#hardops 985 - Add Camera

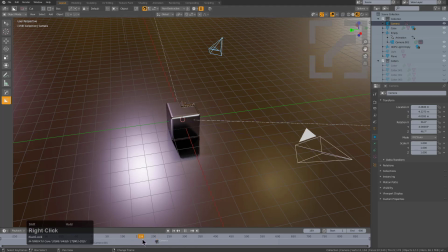(4:16)
So even though the timeline's a little compressed, you can see that the camera changes from active camera to the secondary camera. And this is one of my favorite ways to work actually.
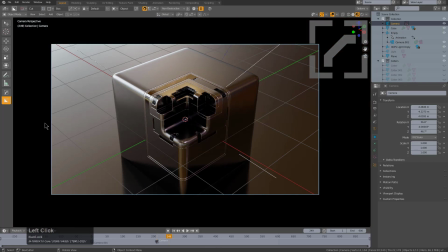(4:26)
In fact, with us in this camera selected, we'll just drag the PP up to get rid of the border. And we will just, you know, work this camera.
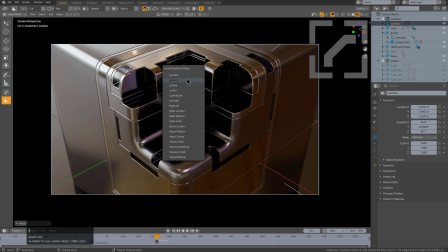(4:35)
So, you know, we'll start zoomed in. We'll press I. Lock rot.
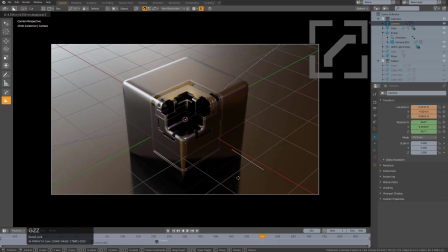(4:43)
And we'll just pull it out at 500. So something like that.
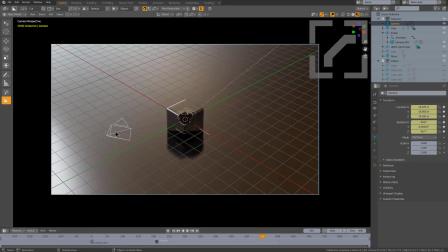(4:49)
And then I lock rot. And we can actually select the first camera now that's within sight and press Control B.
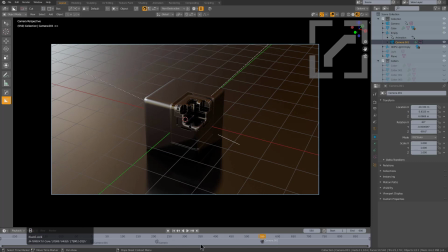(4:56)
And we've now created an animation for this camera, and then at the end of the animation, rebound it to the initial camera.
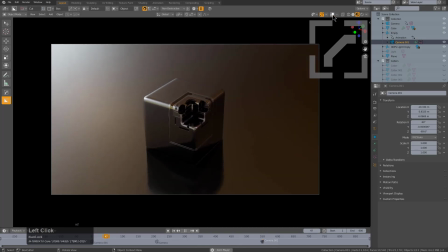(5:03)
So if we go back to the beginning and we actually begin playing, turn off overlays for this, we can see that the bounce animation will begin playing.
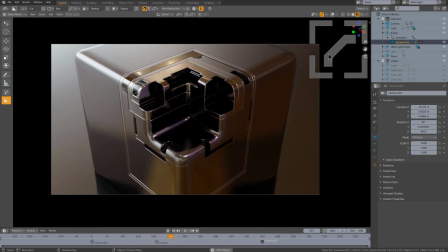(5:11)
And, you know, eventually it'll get boring and switch to the other camera, which pulls out, just showing us kind of a more impressive way to look at this cube.
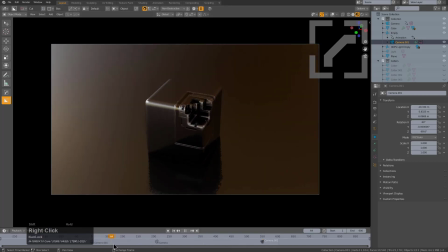(5:20)
In fact, if I really wanted to baby this to get exactly where I want it, I would make it actually change cameras right about here.
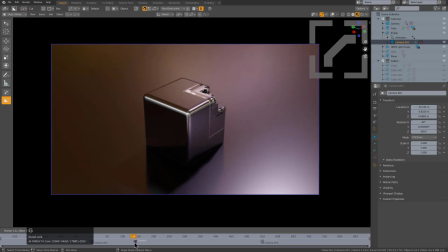(5:28)
That's as much blank face on a camera shot I'll tolerate. And we can select the camera, locate the keyframe for the movement, and just move it over to match the frame.
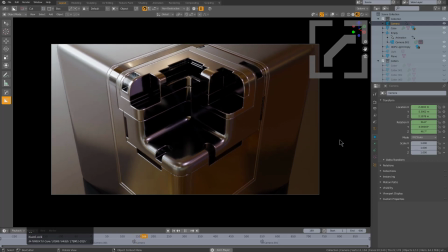(5:40)
So whenever it switches, it still has that nice switch to it.
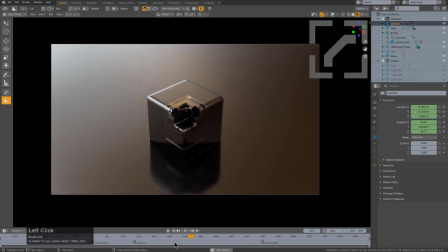(5:44)
And this isn't even to talk about basically, you know, selecting these keyframes and changing the bounce interpolation to get a very specific result.
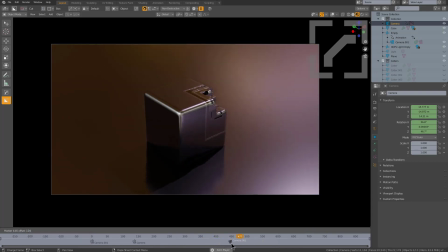(5:52)
In fact, maybe we want to change it back a little sooner. Nope.
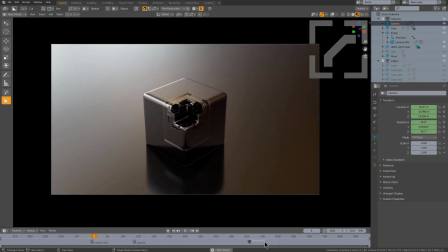(5:57)
Maybe we want to change it back about there. So I enjoy dragging these shots out to just kind of get a good look at things.
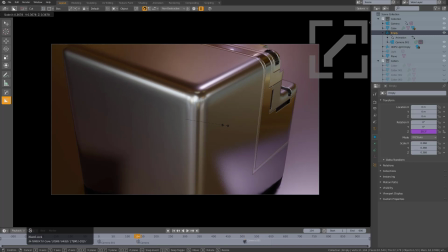(6:03)
And that's not even to say that you can select the empty and scale the empty on the fly in order to get some really interesting shots as well.
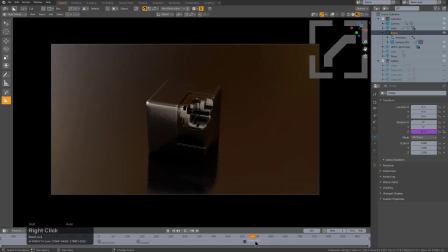(6:12)
You know, we're not going to mess with that shot. But for this one, let's say we wanted to turn this into a really
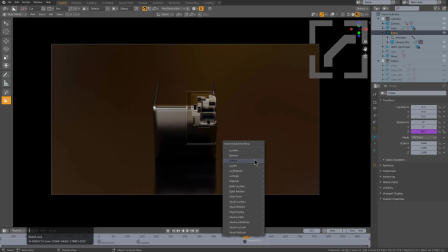(6:19)
grandiose shot where we, you know, zoom in on that beautiful detail. So we'll set a scale keyframe.
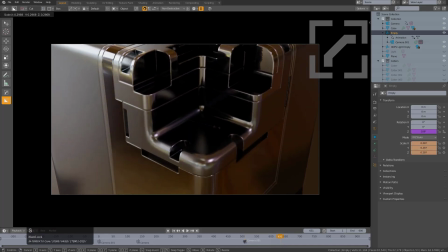(6:28)
And right about here, we'll zoom in and press I and set a scale keyframe.
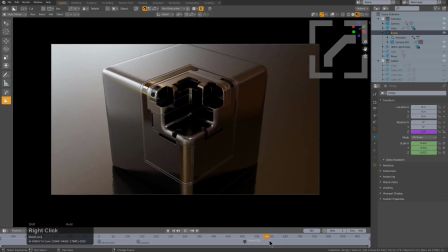(6:34)
So once it transitions back, it will begin this jump to here, where then it can turn away.
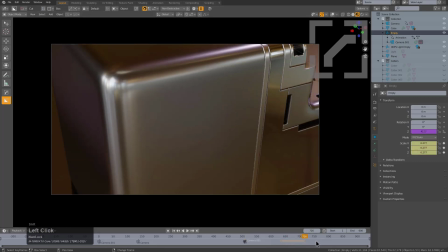(6:41)
And right about here, we'll keyframe the scale. And right about frame,
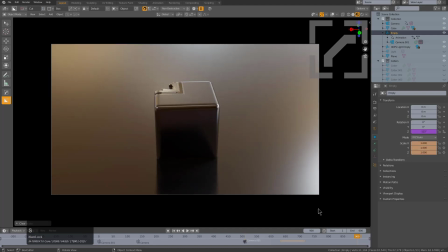(6:48)
frame 900, we could press Alt S and just set the camera back to what it's supposed to be. And we could press I, set our keyframe. And even though our animation is set up to be only 600 frames, it'll never get to where we're looking.
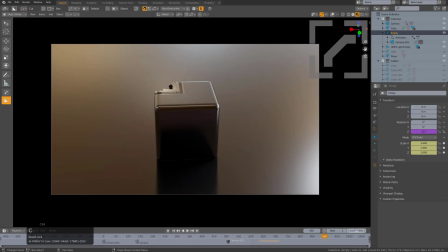(7:04)
So I'll press Control C to copy my current frame, and we'll paste that in the end frame.
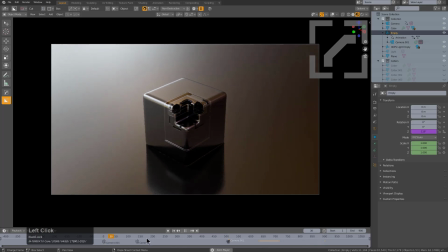(7:09)
And if we play this back, it'll be a slightly different animation because part of our cameras are being driven by drivers, which is based on the frame end.
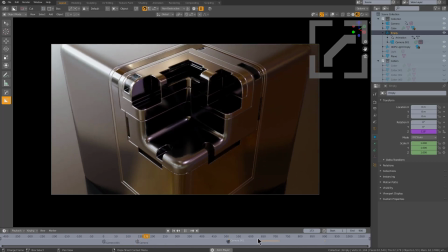(7:16)
And then we have our other cameras that are just placed in the 3D view for us to mess with on at our own whim.
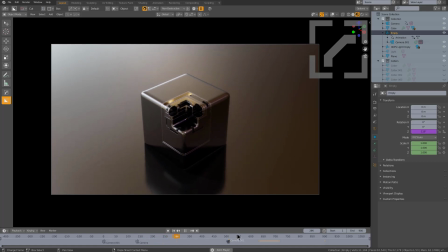(7:22)
So we just let our animation play back, and that is one sexy way to show a cube.
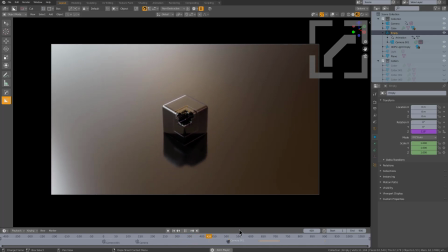(7:28)
In fact, I'm about to grab this cube, take it home, and begin taking even more photographs of it.
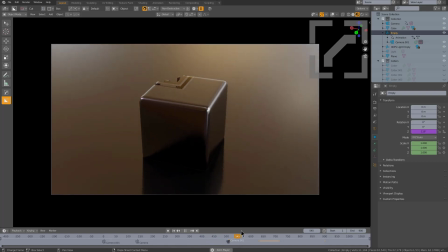(7:33)
Maybe slap some lights on this baby, but you know, that's a talk for another day.
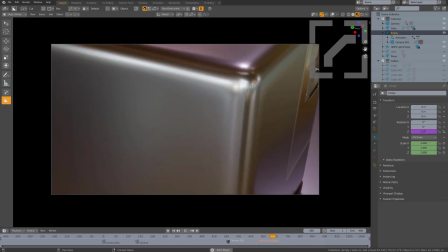(7:38)
But I just wanted to do a video just kind of giving a cursory overview to blank camera or add camera in hardops and how to get started with it.
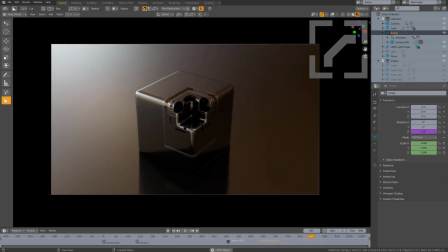(7:45)
Just one of my favorite ways to create a quick turntable and just show these cubes the way that I want the world to see them.
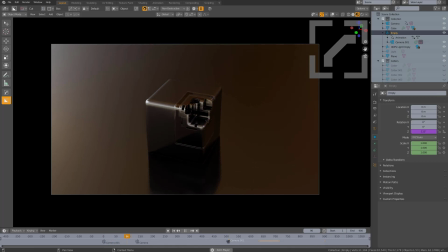(7:51)
In fact, as I look at this shot, it makes me want to really record a screencast of that just to post on the Twitter.
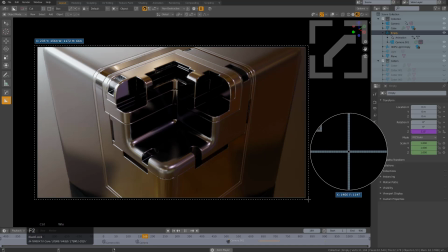(7:58)
So, you know, let's go ahead and do that using ShareX, my favorite screen grabbing utility.
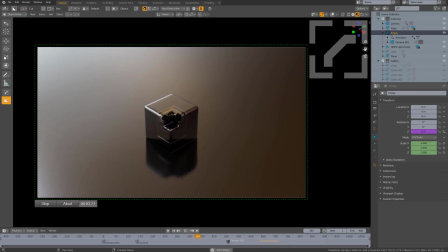(8:04)
And we'll just let this animation play while we catch a recording on the way out.